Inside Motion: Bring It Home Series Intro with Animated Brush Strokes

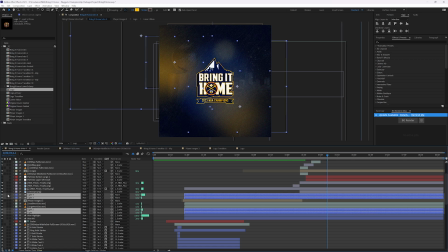956s
So if I solo those lights, they're really moving around and subtly just providing almost like spotlights to call out certain aspects of the background.
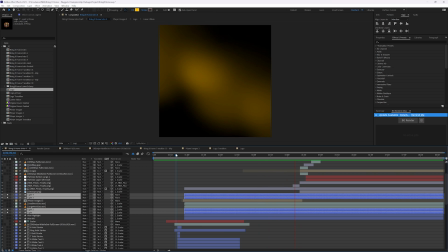975s
So you see things a little bit more in some instances, and then they fall away in others, depending on the movement of these lights. So you can see them there, down here, down here. And again, without them, it's super dark.
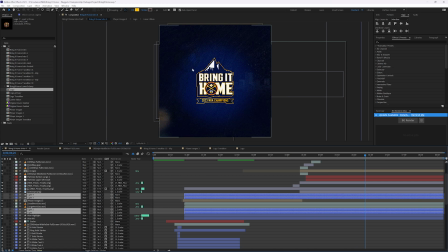995s
So it brings a little bit of light, highlights more of the elements that are in the background, brings them forward just a touch without being the primary focal point. And we still have our blue highlight here in the background that
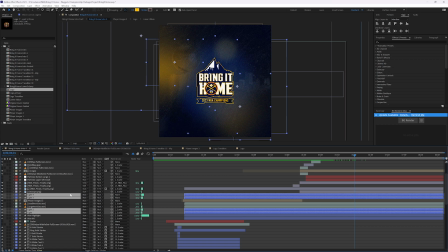1015s
keeps everything focused on the logo lockup. Let me turn the particles back on.
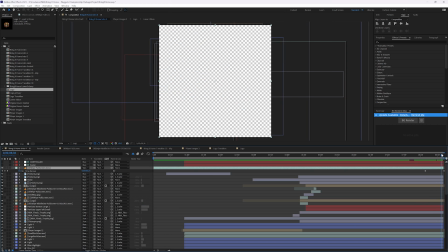1022s
So we have this oil wipe up here. This is going to give us the wipe off.
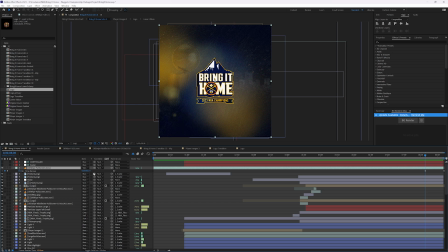1027s
So I timer map this to start at 14 frames.
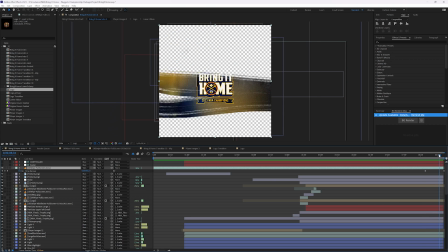1032s
And as we wipe off, you're going to see it follow the alpha channel.
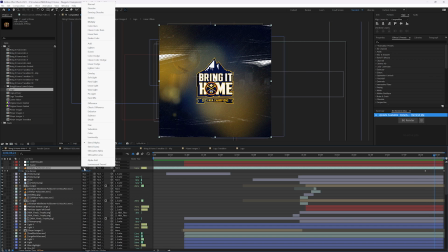1037s
So by having this up here and using stencil alpha,
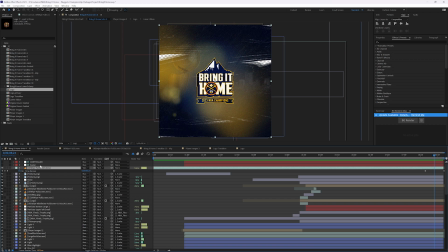1039s
it's going to say everything below this layer is going to follow the alpha of this layer. So when I have this wipe off, everything comes with it, regardless of what's down here.
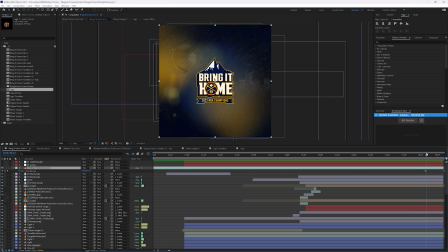1059s
Any other adjustments or anything I make won't matter when it comes to the alpha channel.
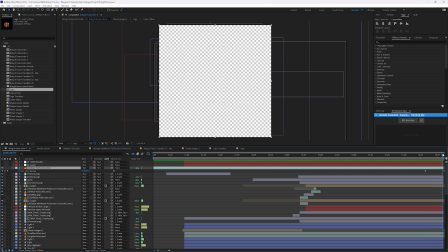1067s
So that's a trick that I use quite a bit if I need everything to wipe off. Just make sure it's one of the top layers or the most top layer that
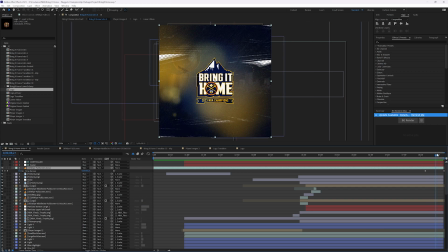1076s
you want it to use that as the wipe off there. And I timer mapped it to start at 14 because that's the full screen. And then it'll wipe off. Cool. So that was
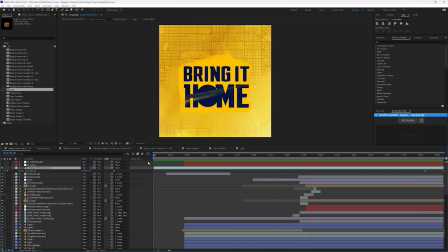1092s
a dive into how I built out and created this Bring It Home series intro, and I hope you found it helpful.